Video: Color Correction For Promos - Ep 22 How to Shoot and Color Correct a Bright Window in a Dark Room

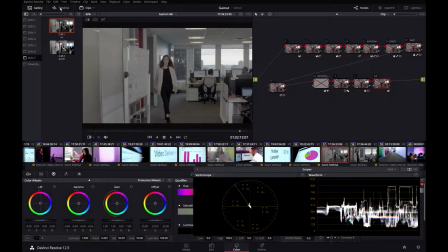(0:00)
Hey everybody. So today we're going to take a look at this shot, which I shot for an advertising agency in New York City. It was all about their online media buying and media selling platform. They have some new technology to measure audiences online and they wanted to show it off, so they made this video.
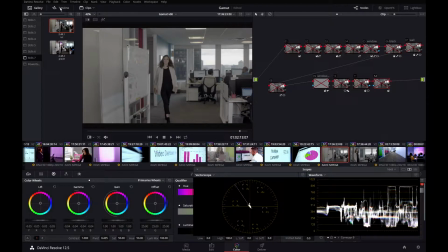(0:15)
So this is a really good example of why you would want a colorist or an editor on the set. What they wanted to do with this shot was they wanted to get the sense that you were in New York City. This is a big office, and I will admit, it's not the most interesting shot in the world, but the client really wanted to stress that they were in New York in the video.
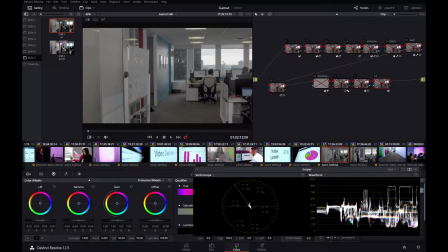(0:34)
And you can see out the window that this is New York. This is just not some office building in Paramus. It was on the east side of New York, right near the UN. So this shot was difficult to get. It was kind of a technical challenge on set. We had fluorescent lights. We had some incandescent lights that you can't see.
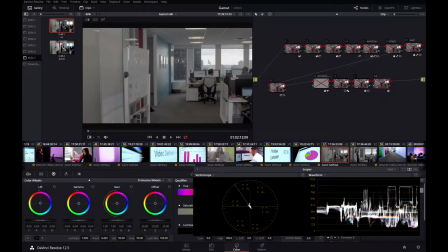(0:50)
And we had our lights, and we had obviously sunlight blasting through this window. Now, to do this shot right, you'd kind of pick a color temperature, probably 56-ish, because most of these were blue, 56, some weren't. You would have had to put neutral density film in the windows, maybe wrap up the 32K bulbs that some of these fluorescents were.
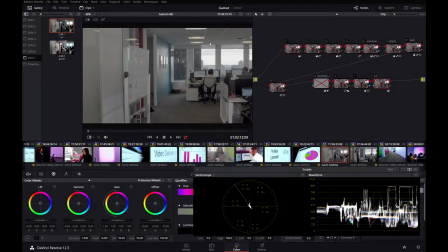(1:10)
Some of them were 43. I don't even know what some of them were. We ran our lights at 56 because we wanted to kind of match the sunlight in the room. So it was a lighting nightmare. There was a lot of lights, a lot of different temperatures, and a lot of different light sources. You can't see our lights, but they're off camera here in the back. They're kind of lighting up where this woman is about to walk.
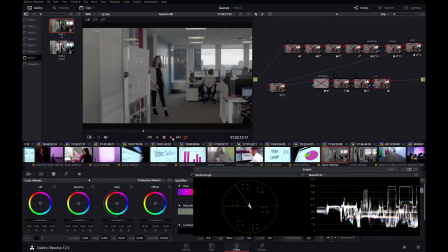(1:29)
And again, not the most interesting shot in the world, but it's one the client really wanted to have. So I had to figure out how to make it work on set. And we didn't have time to adjust all these lights.
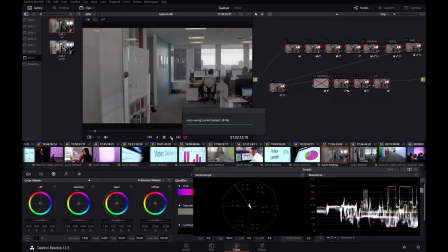(1:41)
We didn't have time to hang up neutral density filters. It was one shot for the beginning of this video, and it wasn't even really a main shot, but it had to work. So I shot it on our Sony FS7, and I shot it in S-Log3. Now, if you look down here at the scopes, this was shot in log.
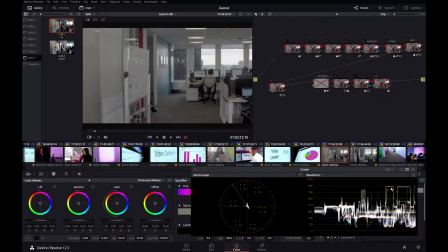(1:57)
Now, some of that sky is clipping right there. Not much I could do about that. And our blacks are really low. There is a lot of dynamic range in this shot.
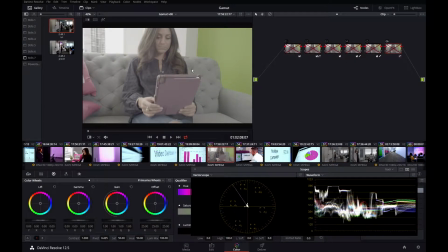(2:08)
For example, this shot was also shot log. Now, you can see the whites are clipped out here. That's right here. But look where the blacks are. This is normally where you'd expect to see a shot that was recorded in log to live on a scope.
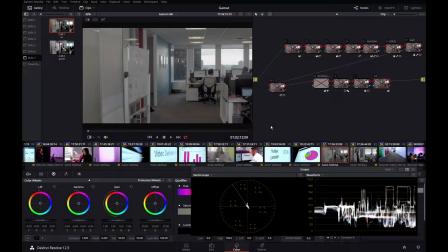(2:21)
But this one, it's way down here. There's a lot going on in here. That black is very black, and those whites are very bright. So if you shot this in Rec 709, it probably would have looked like this. This is the same shot with the Rec 709 LUT applied. Got a lot of blown out skies, a lot of crunchy, crushed blacks.
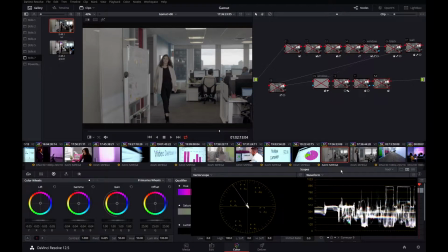(2:40)
I didn't want that. I wanted to preserve the skies. So I shot it like this. I irised down as much as I could to get as much of that sky in as I could. I paid attention to my log scopes on set. I made sure that my blacks weren't crushed.
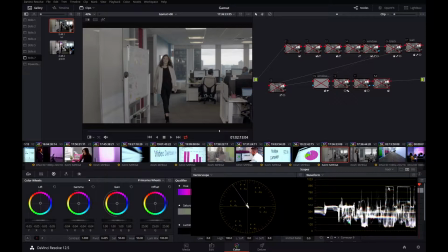(2:52)
And this is as unblown out as I could get those highlights. I figured I could lose some of those clouds, but I wanted to keep that black detail. Now that I'm looking at this shot, this waveform looks like a waveform for a Rec 709 shot, but it really wasn't.
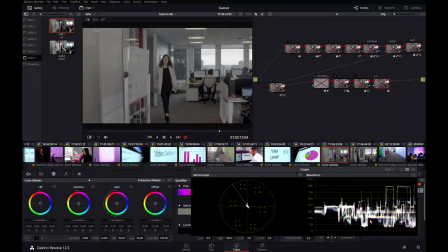(3:07)
We shot it in log. Because there's so much dynamic range in this shot, when you look at just the waveform, it looks like a normal video shot. You got highlights up here, blacks down there, but when you look at the vector scope, not a lot of chrominance there. So trust me, it was shot in log. So in the first node, I just concentrated on exposure.
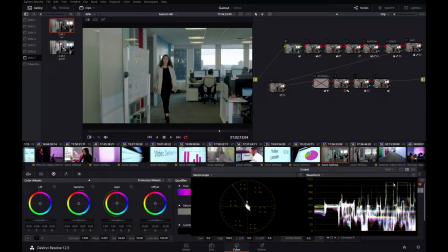(3:25)
I got some blacks crushed. I brightened up the shot. I don't have it quite at 100 yet. And if you look at the vector scope, I put in some saturation and I gave it a little color boost.
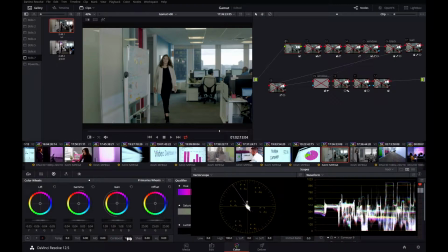(3:37)
I've been using color boost more and more for log shots. It seems to give a more natural looking saturation than this saturation does. So in the second node, which is here, I started to fix up some of the colors. I crushed my lift down. I brought my gain up a little bit.
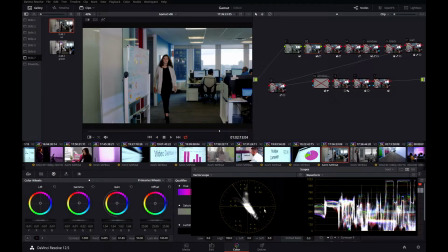(3:55)
I'm going to blow this up to twice as big so we can see it a little better. I also started to push it towards magenta because I'm looking at it. We've got a lot of yellows there and a lot of greens there. And I moved my gamma and my lift up towards magenta.
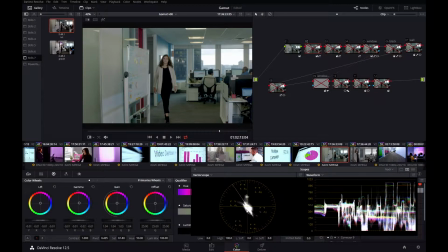(4:09)
Don't be scared of magenta. Magenta is just a way to get rid of green and yellows. So here's my blob, right? It's not quite in the center. It's a little towards green. That's with the node on. I'm pushing it up away from the green towards magenta.
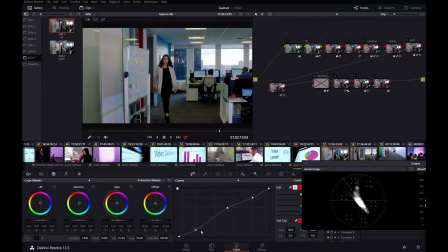(4:23)
And I also put a curve in here. You can see I brought my blacks down, my midtones up in the curve, and my highlights down. And by doing that, I'm getting some blacks back in the picture. And I'm also brightening up the midtones. And I do want to keep those skies in there, so I brought down my highlights here a little bit.
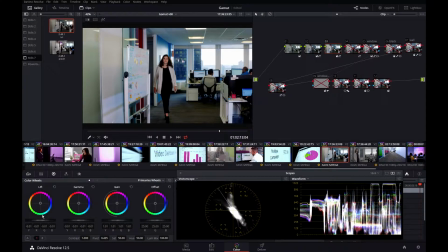(4:43)
In node 3, I brought my lift and my gamma down a little bit and my gain up a little bit. And by doing that, the picture kind of gets brighter and more contrasty. I also put this extreme curve here on the highlights.
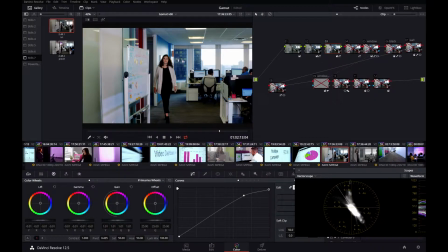(4:55)
I wanted my brights to get brighter. I felt that she was kind of sitting there in the dark. And notice how this kind of looks muddy here and the floor and over here. It kind of looks muddy, but when I turn this node on and I raise this curve, we get a much brighter overall picture.
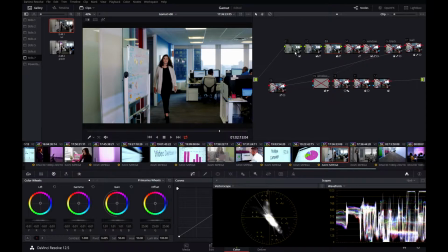(5:12)
I knew it was going to be a lot of work in post, and I shot it as best I could with the time I had to make it easier for Resolve to color correct, meaning none of the blacks were crushed and none of the whites were blown out. So at the end of node 3, I've kind of got it on planet Earth.
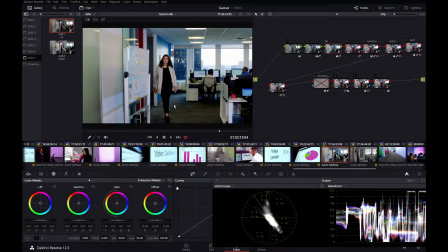(5:27)
I like the exposure on her. I like the crunchiness of it. We have brights, blacks, and her skin tone looks pretty good. But overall, the shot, it's still kind of a mess. We've got a lot of blue back here. There's still some green in it. This ceiling was white when I was standing there. So is this wall.
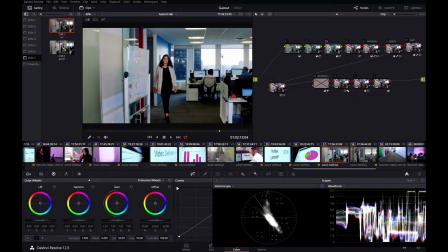(5:46)
There's a lot of color issues we're going to have to take care of. And that's what kind of the rest of the shot is. So in node 4, if we look at the scopes, what's going on is that's on, off.
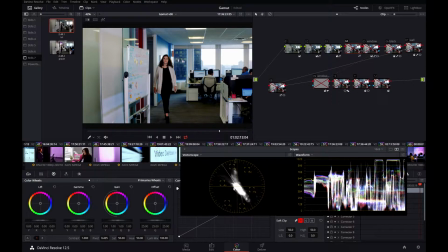(5:56)
There's a lot of yellow in that picture, yellow, green.
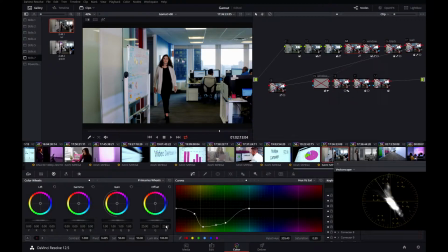(6:00)
So what I did in this node was a hue versus sat, and I brought down the yellows and the greens in the pictures. It's just subtle. This is on, off, on, off. You can really kind of see it on the scopes right here.
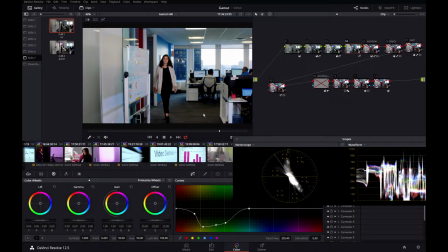(6:14)
On, off. Look at the floor here. Yellow, over here is kind of yellow, green.
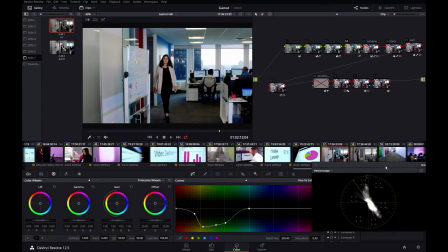(6:21)
All that yellow and greenness is gotten out of the picture. A subtle adjustment, but the picture, if anything, was too blue. Yellow and green really didn't belong in it, which is why I removed them. Now this is the power of log.
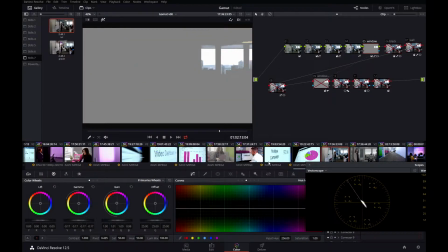(6:34)
For node 5, I've keyed the windows, and what I did with the windows was, they're blown out, they're too hot there.
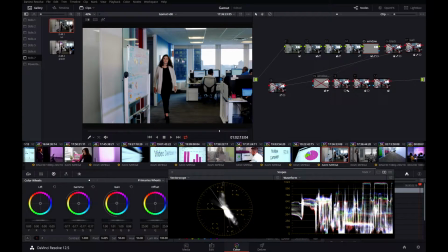(6:41)
I brought them down a little bit. You can see there's some more details in the building. That sky's coming back, off, on, off, on. A lot of that is coming back, and it was also a bit too blue, very blue, so I pushed it up towards red. I pushed the midtones up towards red and the highlights up towards red to get rid of some of that blue tint.
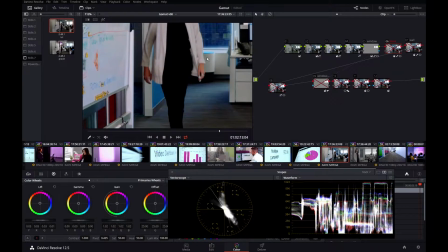(6:59)
Node 6, another subtle adjustment. If we zoom into our talent here, this black looked like that when I shot it.
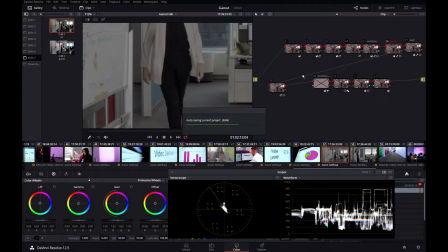(7:08)
You can kind of see some definition a little bit. It's right there in the scopes. That's her black outfit right there.
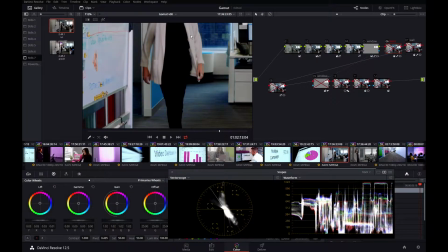(7:14)
This is what it looked like before the corrector in node 6.
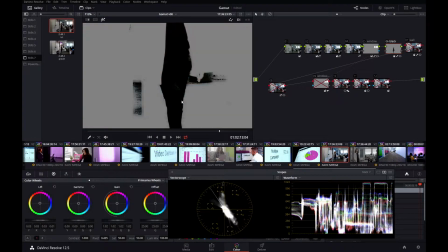(7:16)
It's kind of a black mush compared to what we shot. All I did was I pulled the key from all the blacks in the picture, as you can see.
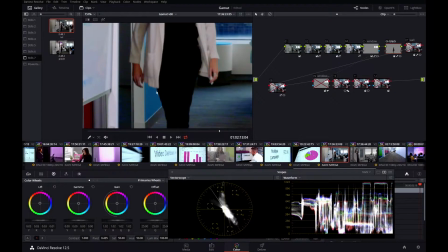(7:26)
And I just brought my lift up a little bit, just a little bit. So instead of a black hole there, you've got a little bit of definition, a little bit of texture on her clothing.
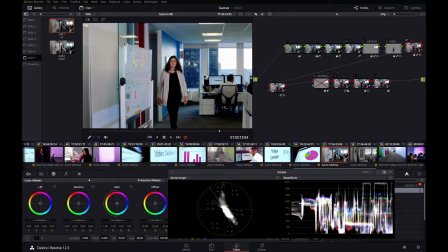(7:37)
So this next one was a bit of value add for the client, and it kind of tied the whole video together for them. Their logo has pinks and magentas in it, and each shot in the video, I turned something pink or magenta.
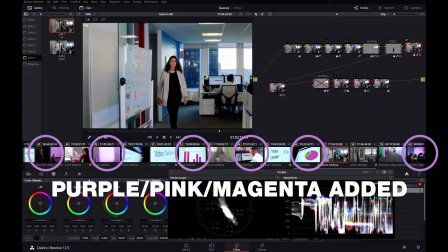(7:51)
And this blue wall here just happened to key perfectly.
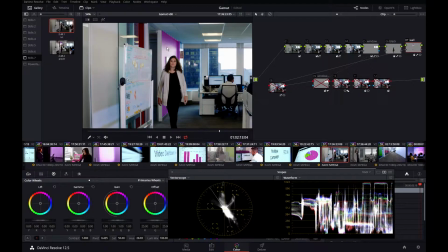(7:55)
So I was able to match this wall to the pink, or the magenta in this case, of the company's logo.
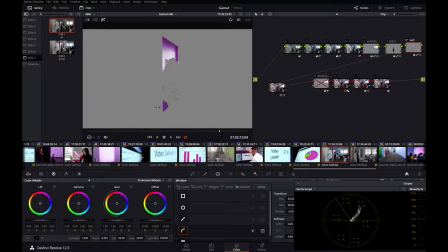(8:03)
It was very easy to do. I just pulled a qualifier key on this wall, which looked like this, and then I kind of drew a mask around it.
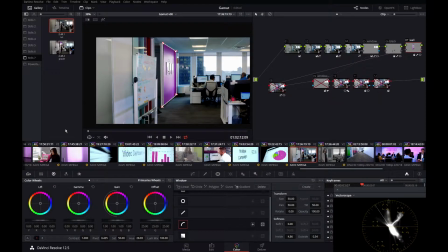(8:11)
I knew I would have to do a lot of work on this shot, which is why I locked it down on a tripod.